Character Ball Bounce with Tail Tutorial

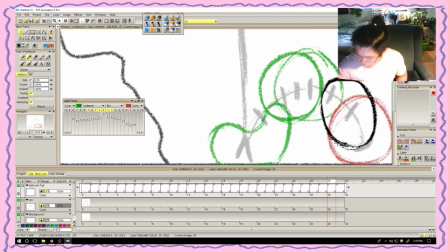(75:13)
All right. And from that's the same size. That is the same size. like height wise, so I need to make this a little taller.
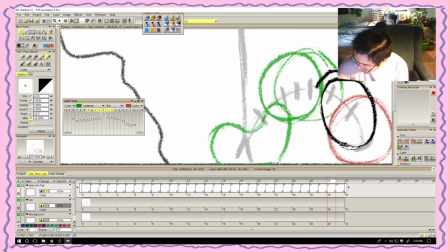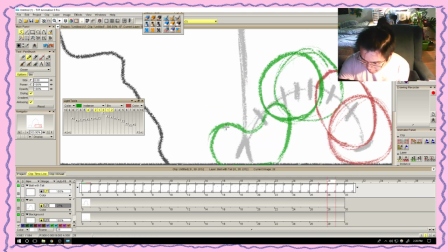(75:44)
And one more over here. Essentially just the ball.
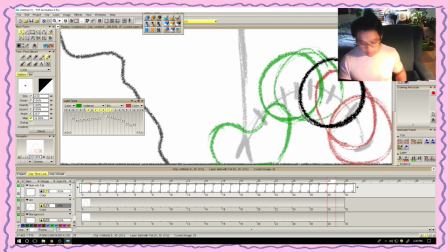(76:00)
There you go.
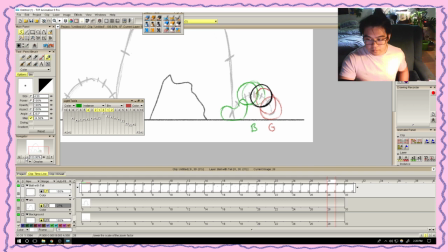And I guess from here to here we can do one more squash until it actually fully settles in between, right?
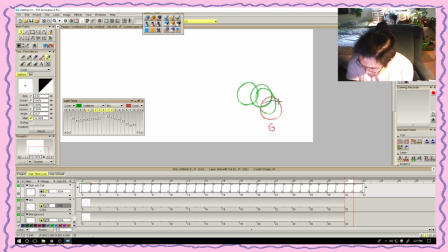(76:24)
So it's not going to be as tall, but it is going to be a little wider. Just a little bit. Kind of hugging the edges.
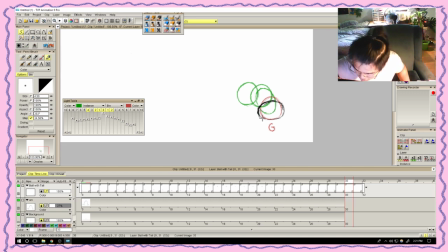Pointy over there.
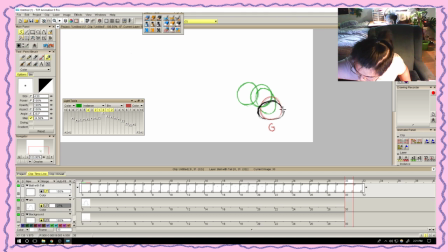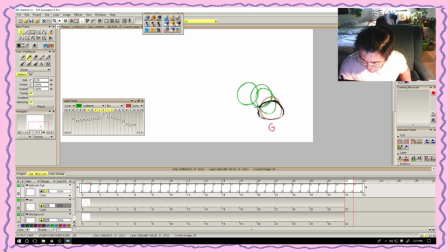All right.
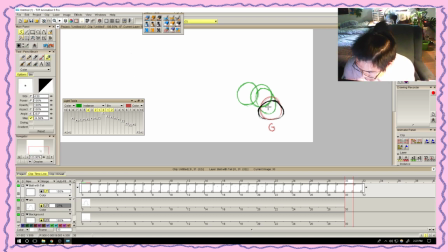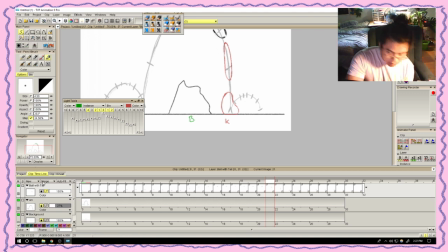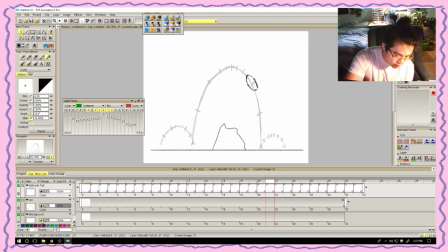(77:40)
So if we turn off the light table, now we have a fully animated ball bounce. We just have to unlock these, give these a couple more frames. Apply.
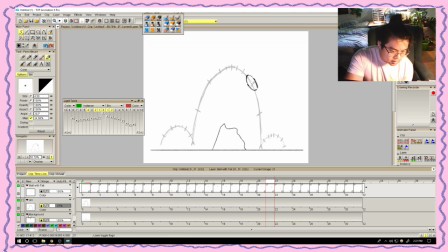(77:56)
Lock them again. Actually, we can probably turn this one off. So, right?
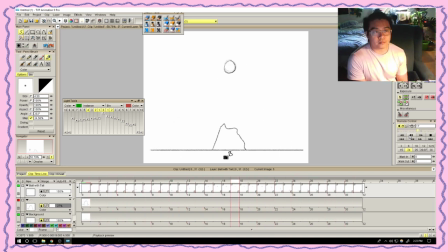So it launches itself up with like a lot more force down here, right? Shoots itself really, really high, and with the exact same amount of frames, it's going back down, and tries to catch itself back down here.
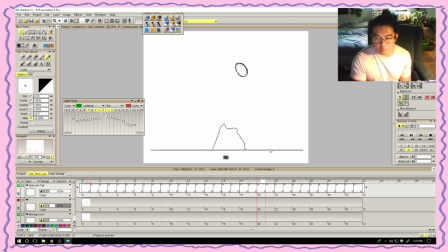(78:38)
Usually there'd only really be one squash, but since we're trying to control ourselves to actually gain more power, we're squishing it even more down here, just so that we can get that like same amount of power,
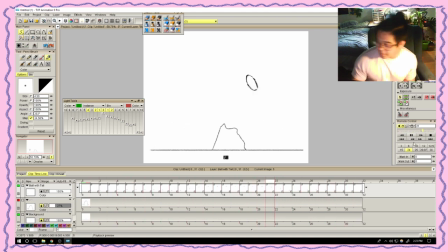(78:54)
and squishing it right before the frames, right before it tries to settle, right over here. So it's really trying to like displace all that power that
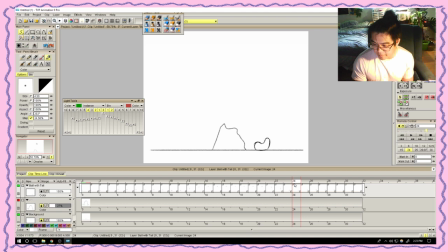(79:08)
it gained from coming down here, right? And it's really trying to like push it away so that it's not having to bounce as high.